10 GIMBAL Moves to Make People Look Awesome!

In this video, we're going through 10 different gimbal moves to make people look powerful.
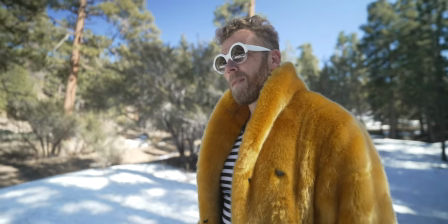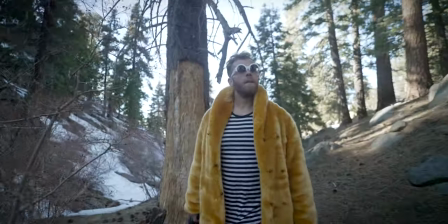We're talking about using gimbal moves to make people look epic.
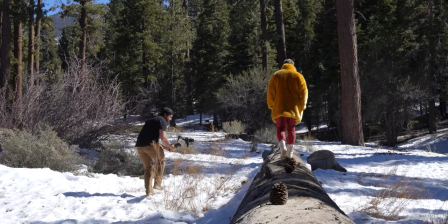Now, one thing to keep in mind is that you can use any gimbal with any camera to be able to do any of these moves. And when you're doing these gimbal moves to make subjects look powerful in your frame, you need to think through shot perspectives.
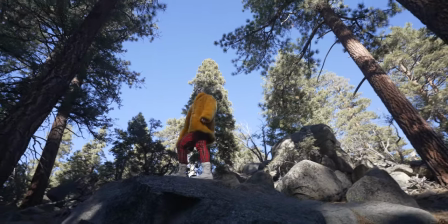So where you're framing.
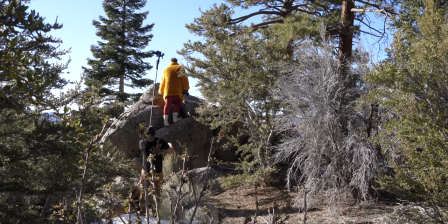And you'll see that I get down low a lot of times with these kind of movements to really give that towering quality to my subject.
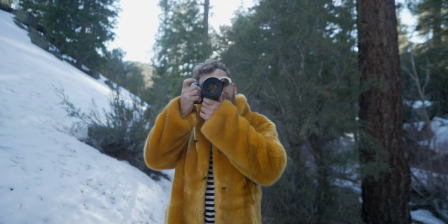If you get down low, it has a completely different look than if you're at eye level. So I don't want to waste any more time, let's get right into the first one.
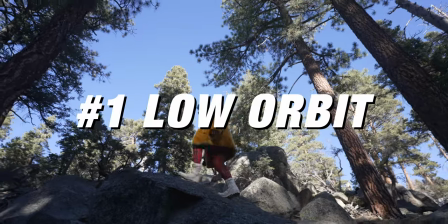Move number one is a low orbit using a super wide lens.
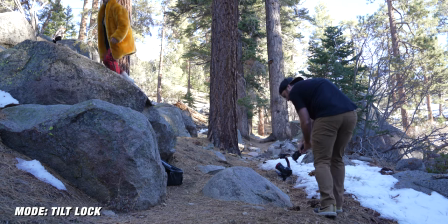So I put the gimbal in tilt lock mode and basically I start on one side of my subject and circle all the way around.
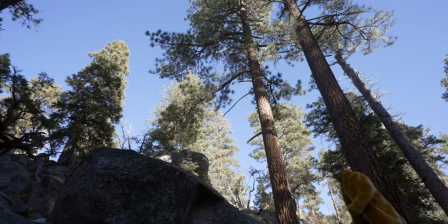Now you can do this either wide or close up, but basically you're creating the orbit, just a complete circle around your subject.
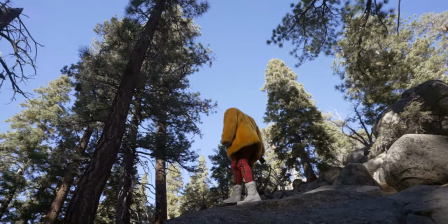However, when you use a wide lens and you're pointed up, you're gonna get a completely different look than if you were at eye level.
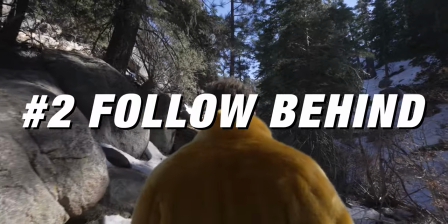Shot number two is the follow behind. This is like a classic gimbal move where you're just following your subject from behind.
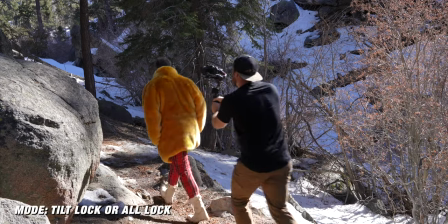But if you use a higher aperture or you're using something like a GoPro or a phone,
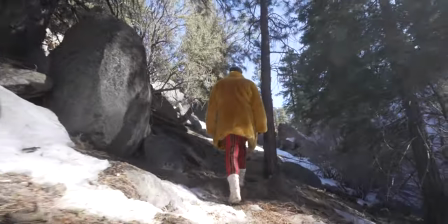you're gonna be able to see everything around your subject so you can really get a sense of the space rather than using a super shallow depth of field where you're just isolating your subject.
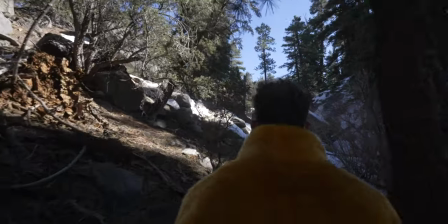It gives that third person feeling that you're following someone through a location. Now, let me give you a quick bonus tip.
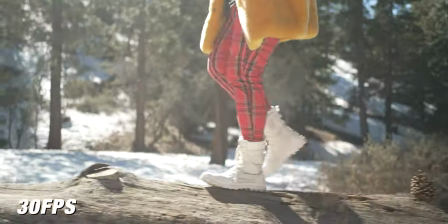With any of these moves, you could shoot in real time, but if you shoot at 60 frames per second or 120 or 240,
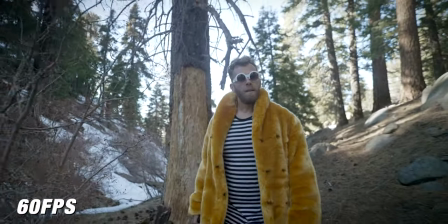you can give a completely different quality to the footage, and if you're trying to make your subject look epic,
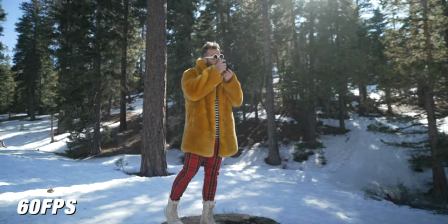then you should try out shooting in these slower frame rates and seeing how it affects your footage.
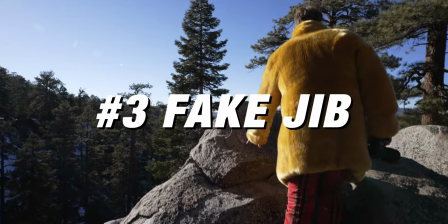Shot number three is a jib, so you're gonna need some sort of extension pull on the end of your gimbal.
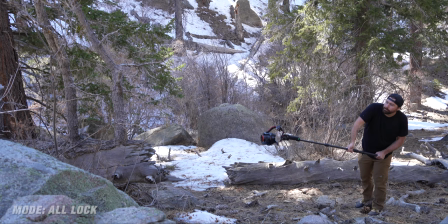I'm using a monopod, but if you have a light stand, that will work as well. Basically, what you want to do is get your gimbal far out on the pole and do a big sweeping motion.
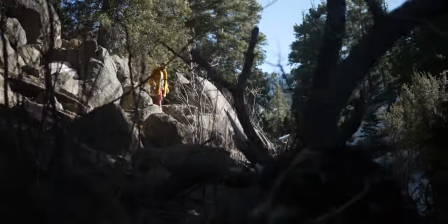So going from the ground and up into the sky gives you that feeling that it is a jib.
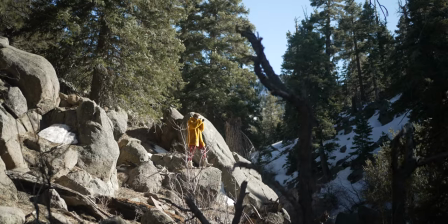This is a big cinematic movement that really shows your surroundings. And something that I really like to do with these jib shots is put some foreground elements in front of
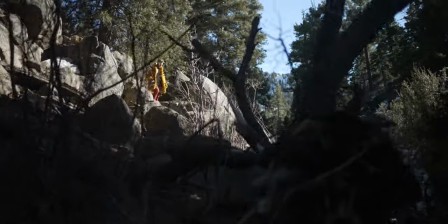my subject so that you see the camera moving past something that's out of focus in the foreground.
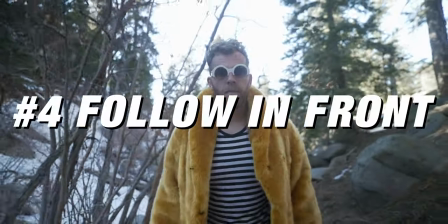All right, let's go back to another classic, which is follow in the front.
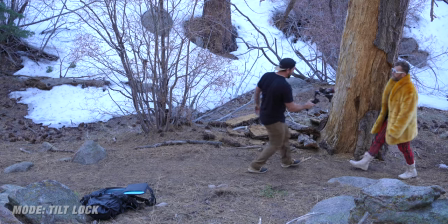This is gonna be a little bit different than following behind your subject because I like to shoot at a super shallow depth of field and
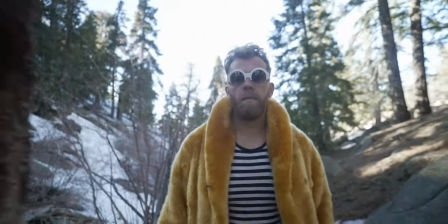put the full attention on the subject and be able to see facial expressions as they're moving through a scene.
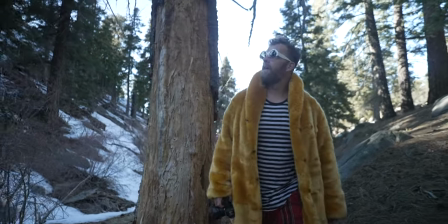Now a quick bonus tip with this one, start super wide and push into your subject or start close up on the face and pull out. And with this, you're gonna wanna have your camera in auto focus so that your subject stays in focus the entire time,
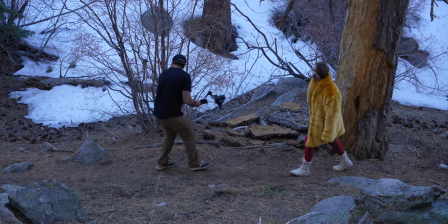especially if you're using a super shallow depth of field on your lens.
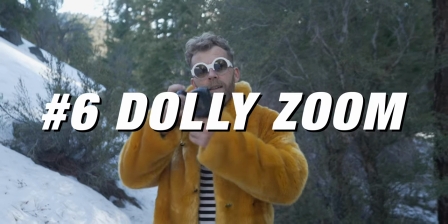Now the next one is a classic Hollywood that you see in movies like Jaws, and that is the dolly zoom.
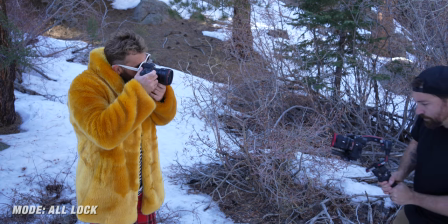Now this is similar to the last shot in that you're going from wide to close or close to wide.
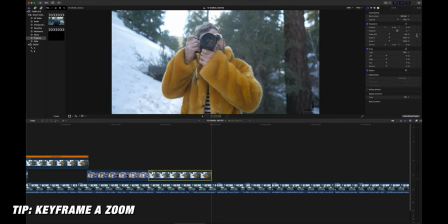However, when we get into our editing software, you're gonna wanna put a quick zoom in or quick zoom out opposite the direction that you're actually moving.
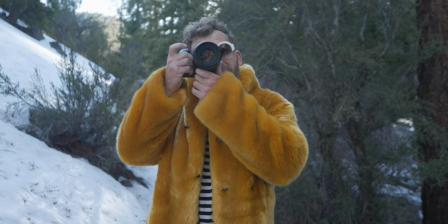It distorts your perspectives in the background, and it also just puts a lot of emphasis on your subject.
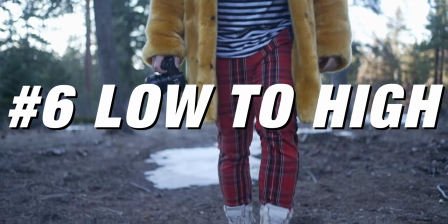Shot number six is feet to face. So you're gonna start down low, and you're gonna work your way up your subject to their face.
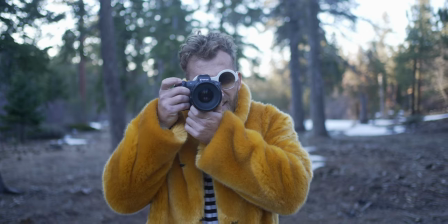Now this is an awesome way to do a reveal.
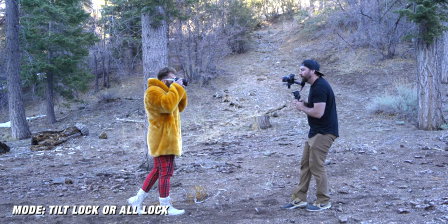So you can start on the feet, you don't know who the person is yet, and then as you move up you're getting more information until you get to their face and you get to see who they are.
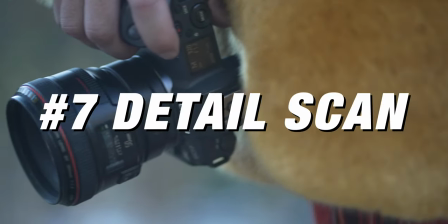Shot number seven is the scan across. And this I like to use a long lens.
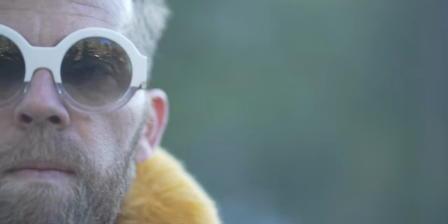So I have an 85 millimeter on my camera and I scan over specific elements that tie in with what my subject is doing.
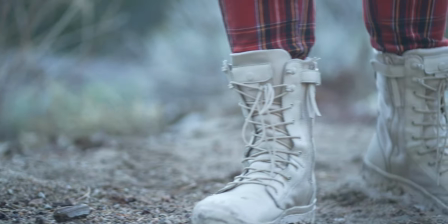So with this scene I'm scanning across the eyes, the camera and the boots as he takes off and walks in the other direction.
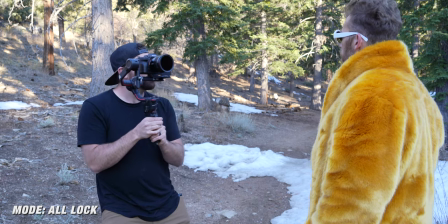And each of these are isolated by this simple dolly from left to right or right to left. Now, because this gimbal move is so close, you're only getting fragments of information.
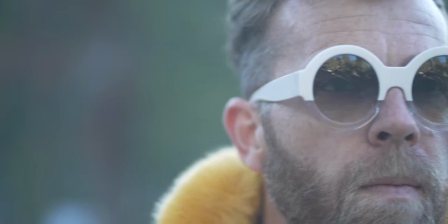So this might be something to use at the beginning of a scene,
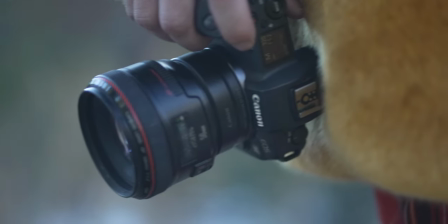or it could be used when you really wanna focus in on some specific element that ties closely in with what your subject is doing.
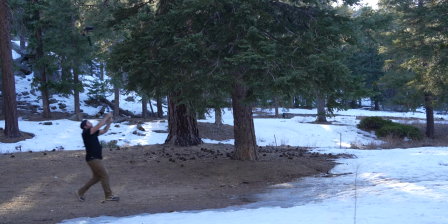Shot number eight is the fake drone. And you can get these cool aerial looking shots by using the same monopod or light stand that I was talking about earlier.
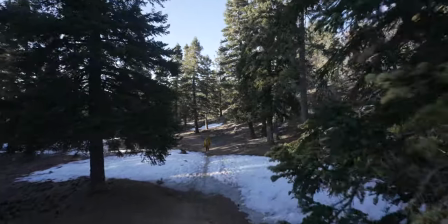You just wanna get the camera as high as you possibly can and move through your scene as if it was a drone.
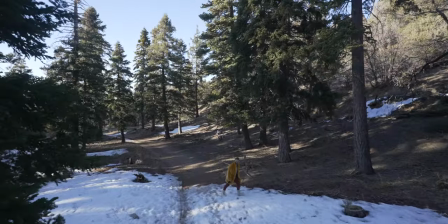Now, one thing to really sell these shots is have some sort of foreground element that you sweep by.
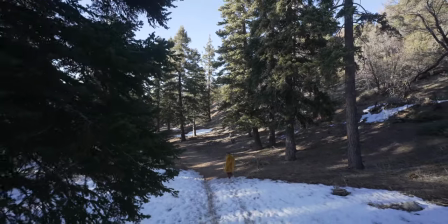So for this shot, I'm moving past the trees and you get the sense that you're flying in the air versus being a camera on a gimbal.
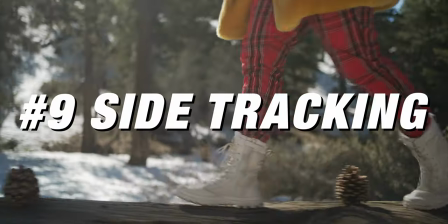Now, shot number nine is side tracking. So this is similar to the forward or back.
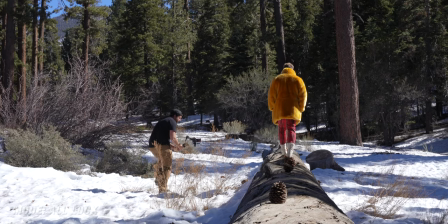However, we're just moving to the side of your subject and I'll put my gimbal in lock mode and I'll just move left to right with my subject following them.
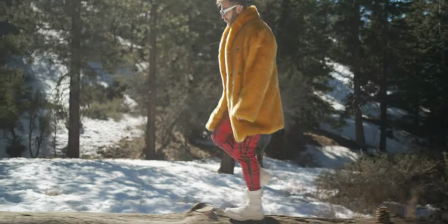And you can do different styles of shots here where you could go just their feet, just their upper body, or you could start wide and walk yourself in to really focus in on one element. I think what's really cool about these gimbal moves is instead of just focusing on one movement, left to right, forward, back,
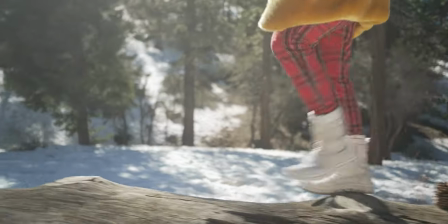try to put two together where you're moving sideways and moving forwards, and that's gonna create more dynamic looking footage.
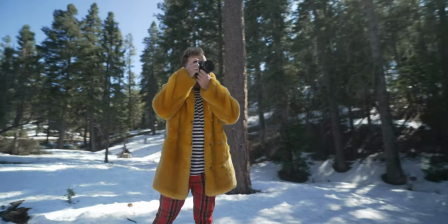Now, shot number 10 is my favorite and it's the spiral. So you're gonna be moving from a wide shot into a closeup, but you're also circling around your subject.
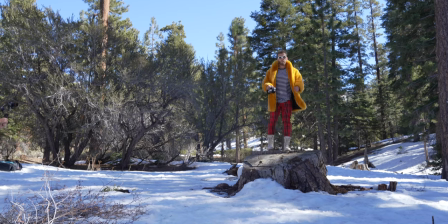Now this takes a little bit of skill to get right. So you're just gonna wanna practice this over and over.
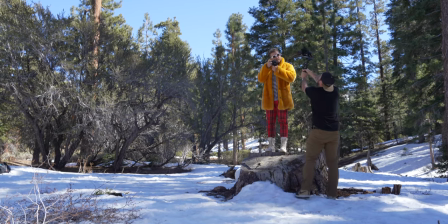But when you're using this move, you're able to see all of the background around your subject and it's a super dynamic rotating shot.
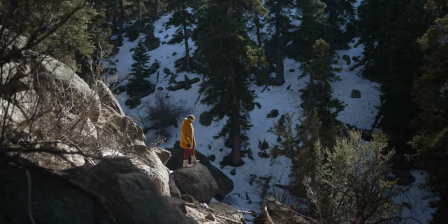Now I have one more bonus shot for you and that is shot number 11. And this is a dolly to the left or right with a pan in the opposite direction.
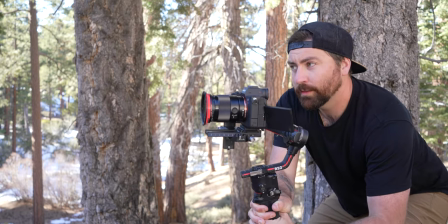So this is a shot that I do all the time on my drone. it creates a nice cinematic arcing motion,
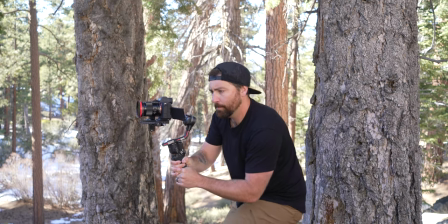and it adds a subtle motion to all of your footage, making it more dynamic.
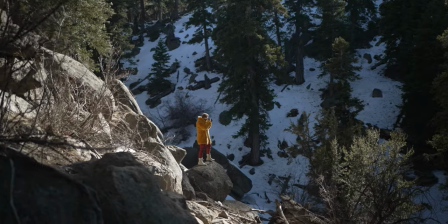Now this is great when your subject is small in your landscape, and to make this shot better, have some foreground elements that you're moving slowly by. Now here's a full sequence with all of these gimbal shots mixed together.